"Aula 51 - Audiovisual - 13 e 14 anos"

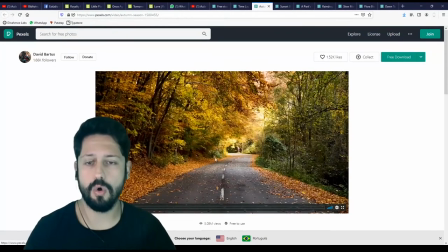1003s
Então, eu selecionei e fiz o download dele. Olha só, outra estrada vazia e folhas caindo.
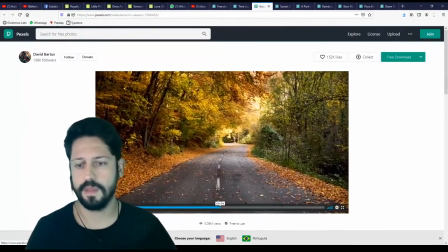1011s
Olha só que bonito. Então, também selecionei e fiz o download.
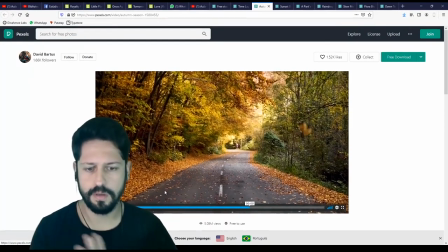1015s
Repara que não são vídeos longos, ó. São, ó, 10 segundinhos de vídeo.
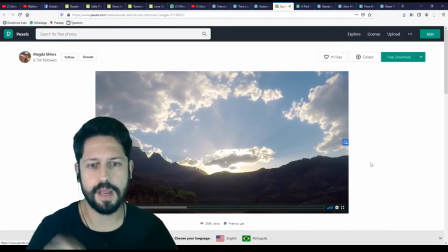1021s
Também o que? Céu, ó, mais céu em time-lapse, ó. E só que com o sol nascendo.
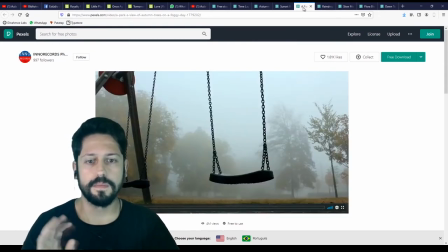1026s
Olha que bonito. Um balanço vazio na chuva.
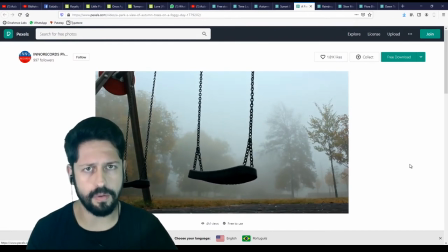1032s
Olha só. Não dá aquela imagem de solidão, de vazio, porque a mensagem no começo mostra isso. Nossa, já tudo mudou, não é mesmo? Olha só como estávamos. Então, também achei essa imagem aqui que traz solidão.
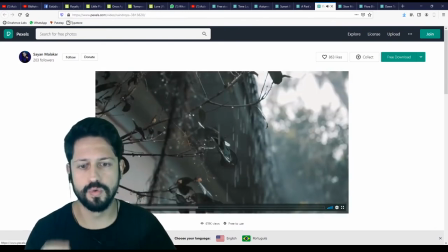1051s
Outra, chuva, olha só a chuva caindo devagar, ó.
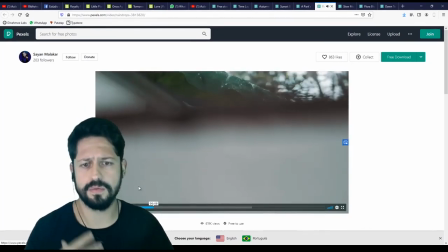1057s
Então, também traz aquela questão de isolamento, né? De ficarmos trancados.
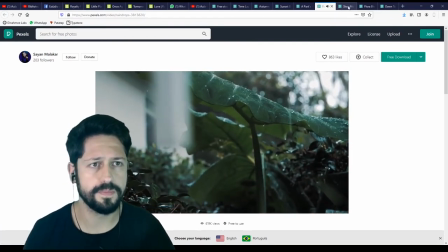1064s
Então, também peguei uma imagem desse tipo. Outra de chuva, ó, slow motion.
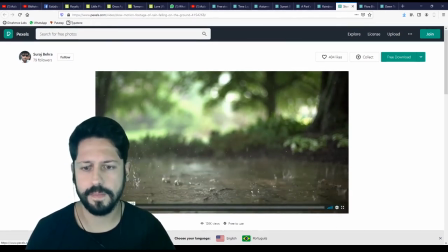1071s
Olha só que bonito. Quem mais?
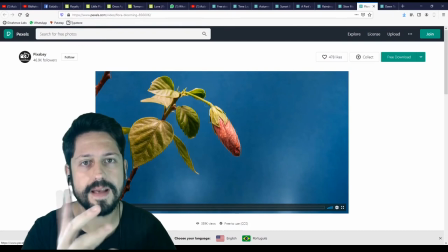1076s
Uma flor nascendo em câmera lenta, olha só.
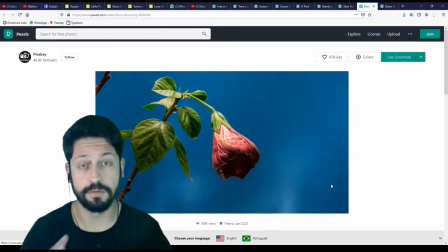1082s
Essa eu quero para fechar o vídeo, que é a flor nascendo, mostra a esperança, né?
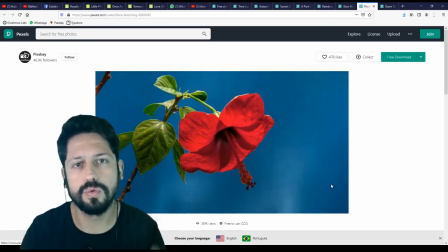1088s
A beleza, que de repente tudo pode melhorar, tudo pode florescer novamente.
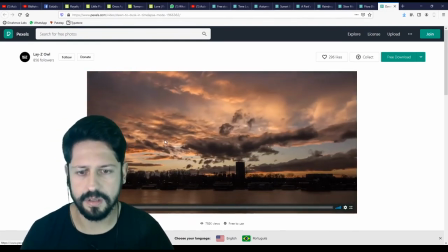1094s
Então eu peguei essa imagem e também mais outra imagem de time-lapse de nuvem passando na cidade, ok?
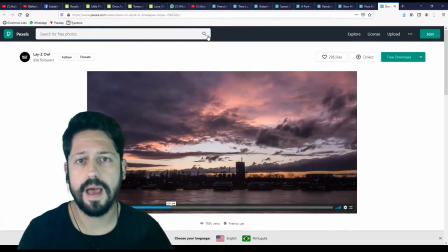1102s
Então fiz essa pesquisa, achei esses vídeos e fiz o download. Então repara que eu estou com várias opções de vídeo e de trilha para criar a nossa videomensagem. Então não basta uma só. Pode ser uma? Claro que pode. Você pode trabalhar com uma imagem?
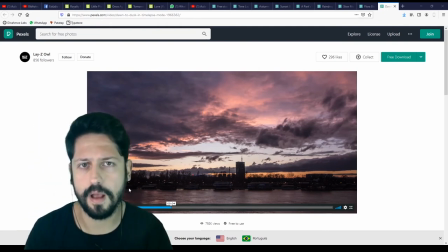1120s
Pode. Mas eu quero ter mais opções. Eu ainda não sei como vai ficar. A hora que eu juntar locução com trilha, com imagem,
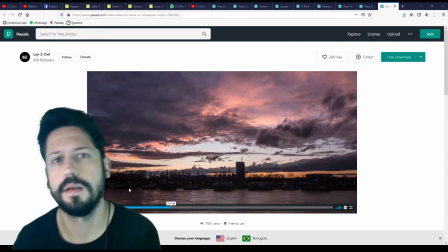1129s
que eu vou ter a real noção do que precisa, se está bom, qual imagem eu uso, qual eu não uso. Mas eu fiz toda a pesquisa, fiz a pré-produção dessa videomensagem.
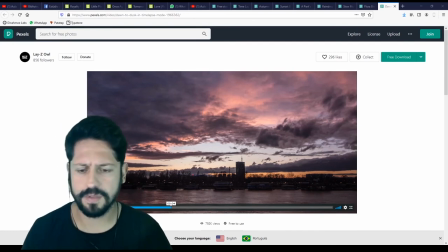1140s
Ok? Então você tem que fazer isso também. E ó, se você for reparar, tem vídeo aqui que você poderia ter feito na sua casa.
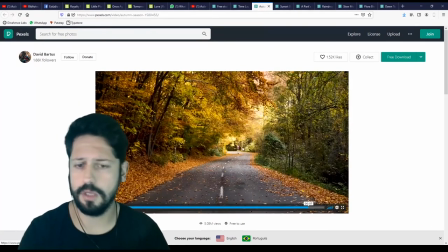1148s
Não são vídeos complicados. Você poderia ter ido num ponto, gravado em time-lapse.
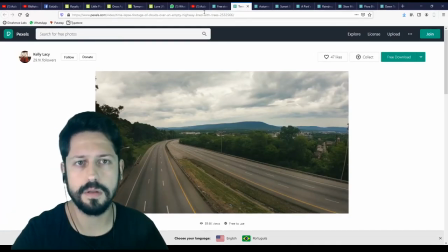1155s
Eu já mostrei que nas opções da câmera do celular você tem isso. Você tem um slow motion.
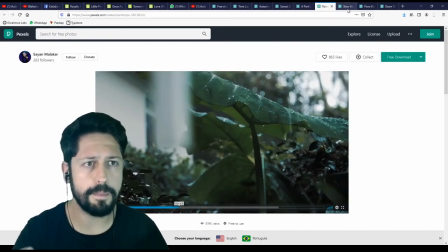1160s
Você poderia estar filmando uma poça de água na chuva, ó.
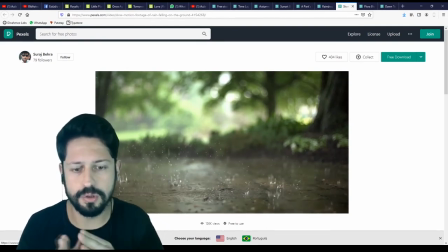1166s
Você poderia fazer o slow motion que o seu celular também possui,
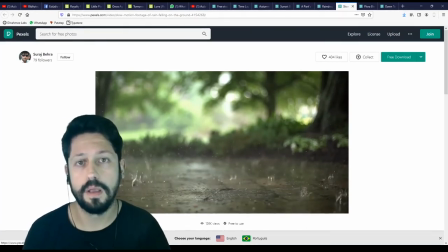1170s
dessa chuva caindo numa poça de água, da janela do seu quarto no entardecer, né? É possível, não tem nada de espetacular, tem criatividade. Então você pode fazer na sua casa, com a sua câmera também, ok? Então é isso, fiz a minha pré-produção, fiz a minha pesquisa e selecionei esse conteúdo que eu vou utilizar na nossa videomensagem. Tudo bem? Então, faça isso, acesse os sites que estão aqui na descrição, as nossas dicas de sites para você fazer a sua pesquisa, baixar o conteúdo. Se você não for criar o seu, você tem a opção de pegar esse conteúdo que está gratuito para utilização sem direito autoral, basta dar o crédito daquele que forneceu. Tudo bem? Se você está com alguma dúvida, deixa aqui na nos comentários do vídeo que eu respondo depois. Tudo bem? A caixinha da playlist fica sempre aqui em cima no final do vídeo para você acessar e assistir todas as aulas. Não deixe também de assistir os outros professores. Assista às aulas dos outros professores também. Curta e compartilhe esse vídeo. Continua se cuidando e vamos participar da nossa mostra virtual. Um grande abraço. Tchau!